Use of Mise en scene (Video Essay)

Thoroughly, I'm going to go over the 6 diminutive animated films I created called Ham,
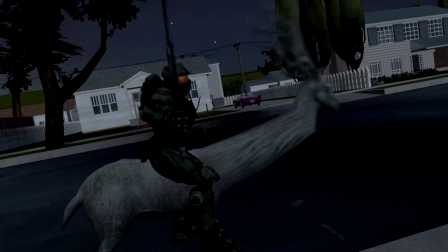4s
Best Game, I'm Done, Not a Glitch, Ship Hunt, and Spirit Issue. I'll explain the use of Mise on scene to the videos.
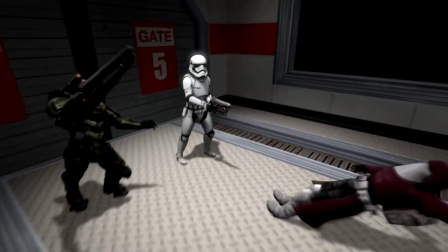12s
Keep in mind I purposely made some of these shots uncomfortable, weird, too dramatic, and distorted.
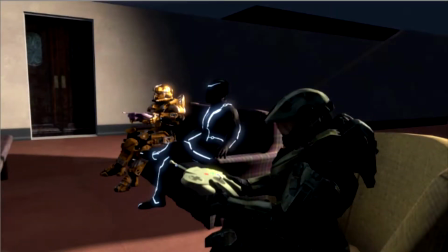17s
The overall theme of these videos underlies on combining the use of film techniques I have learned in class,
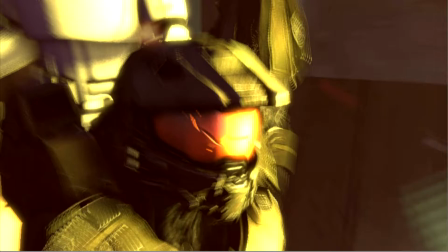22s
like camera angles, panning, zooming, placing things in scene, and whatnot.
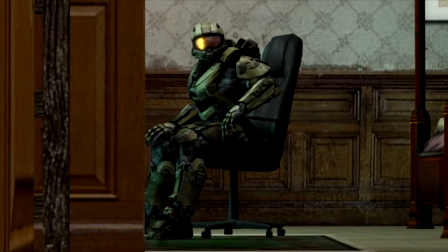27s
I will respectively affirm that I have experimented in these films and used
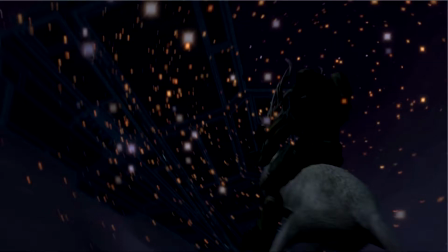32s
a strange gesture of German expressionism and took it to a funky and eccentric assortment.
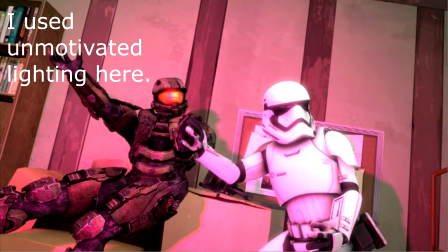37s
Instead of using eerie dark colors, I decided to perform a contrast and use bright colors and blend it with a mixed state of lighting.
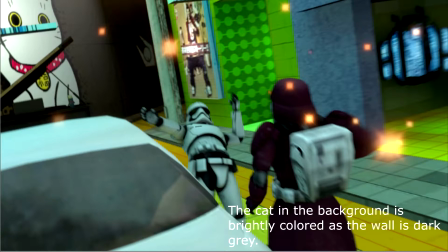44s
I have learned that mixing bright colors with relatively dark shading creates a warped atmosphere without changing the shape of the environment.
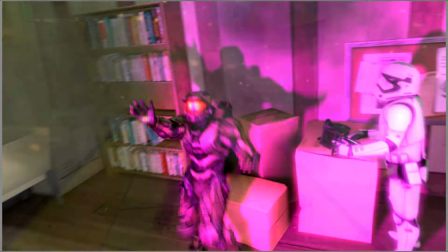53s
To me, this is an uncomfortable approach to traditional distortion.
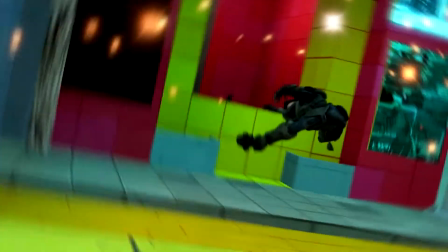58s
Lighting took a major contribution to these short films, as well as the use of emissive particles.
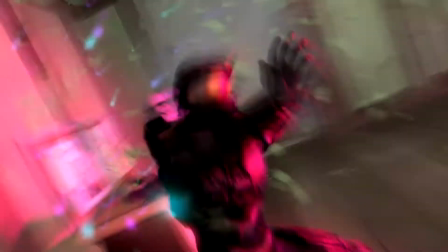63s
Emissive particles are interesting in lighting as it glows and does not affect the environment's lighting.
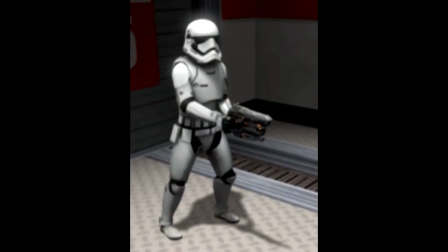69s
It is static. Moving to the character models, I use my favorite models from different universes like Star Wars, Tron, Halo, and others.
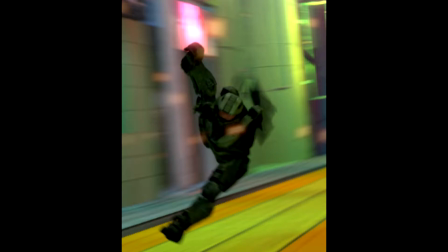77s
These characters don't exactly have real purpose in these films. No one is a protagonist or antagonist.
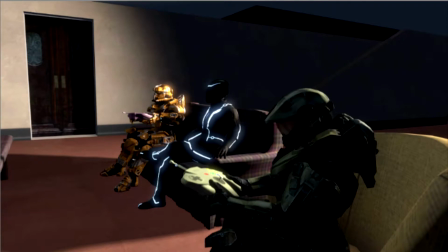83s
The purpose they all have is to entertain and create some bizarre act of drama.
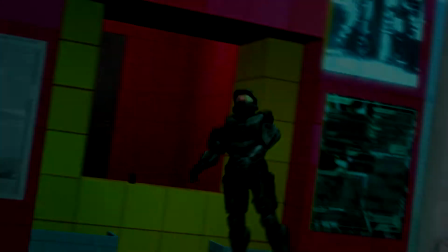88s
The characters live in a place of distorted time with no understanding where they are.
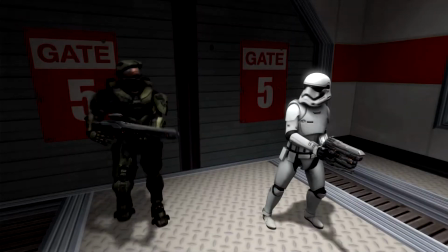94s
They can only be understood by dialogue and hyperlike expression. All the characters have helmets and they still convey proper emotion,
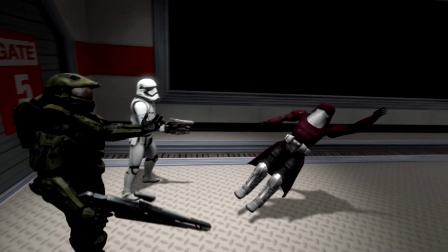101s
since the dramatic intentions of the dialogue and their movements.
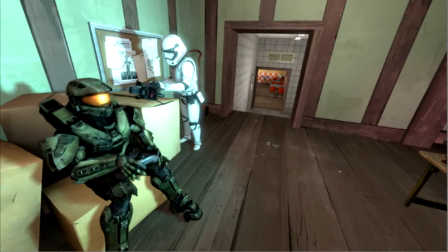108s
I'm going to show a few of my favorite scenes from these short animated films
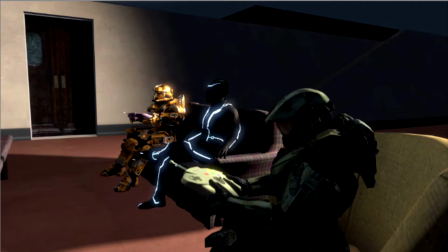115s
and provide examples of the use of Mise en scene.
Picked up some ham.
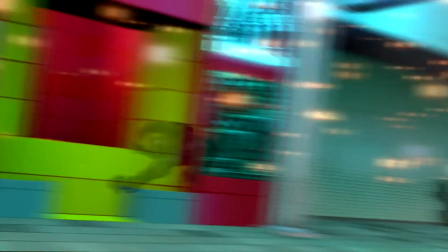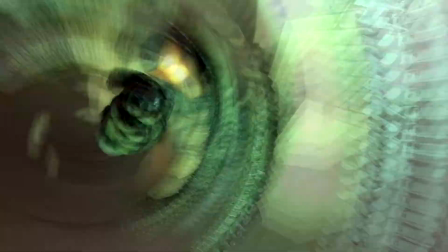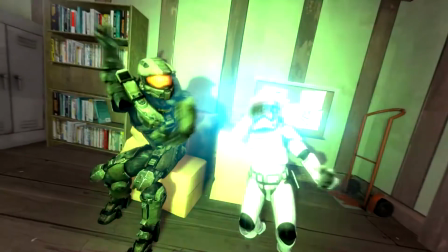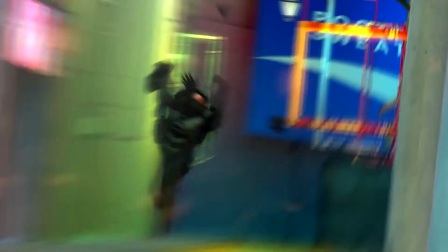139s
The scene here indicates surrealism, dreamlike logic from the mise en scene of the lighting, the colors.
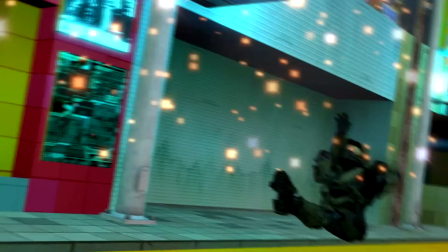147s
It's so colorful, and the particles I set up, it shows like a star filled a bunch of lights,
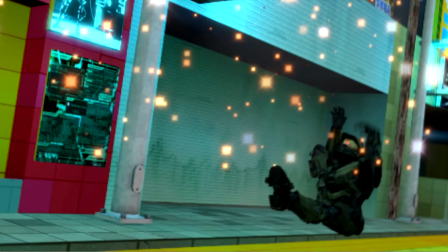153s
and it shows the character happily floating with his legs up, just going somewhere, and the music kind of flows with it too. That shows the idea of surrealism. So that was the purpose of this scene.
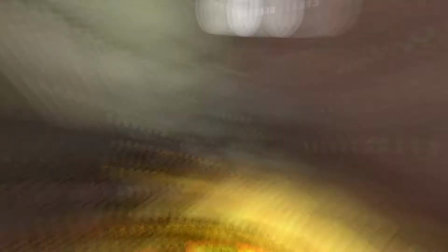166s
This scene in particular is interesting because I wanted the camera to focus on both characters, but as this is happening when they're both dancing,
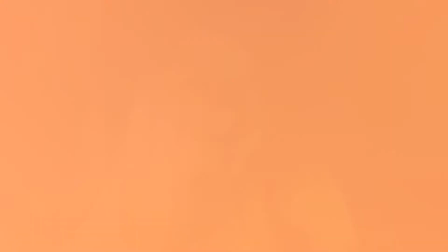175s
I wanted the Halo character to be the main spotlight rather than the stormtrooper.
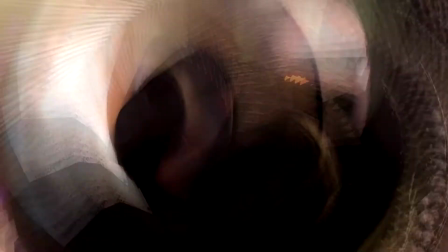181s
And the way I did this was to make him, dance crazier, of course, and to glorify his shadow, like intensify his shadow.
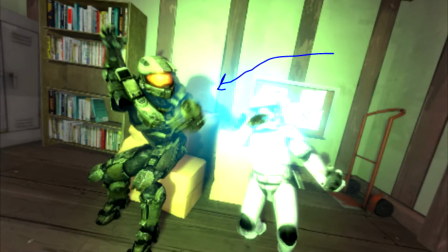189s
And for some reason, when you intensify someone's shadow, it makes them look more important. So the purpose of this scene was to have two characters in scene, but focus on one of the other characters rather than the other.
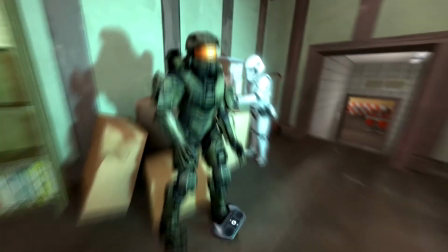205s
These 6 short videos conclude on the idea of surrealism,
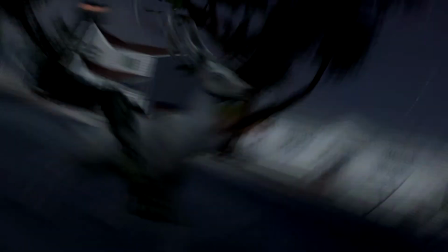210s
German expressionism, and overdramatic drama with dialogue and character movement. Thank you for watching this video.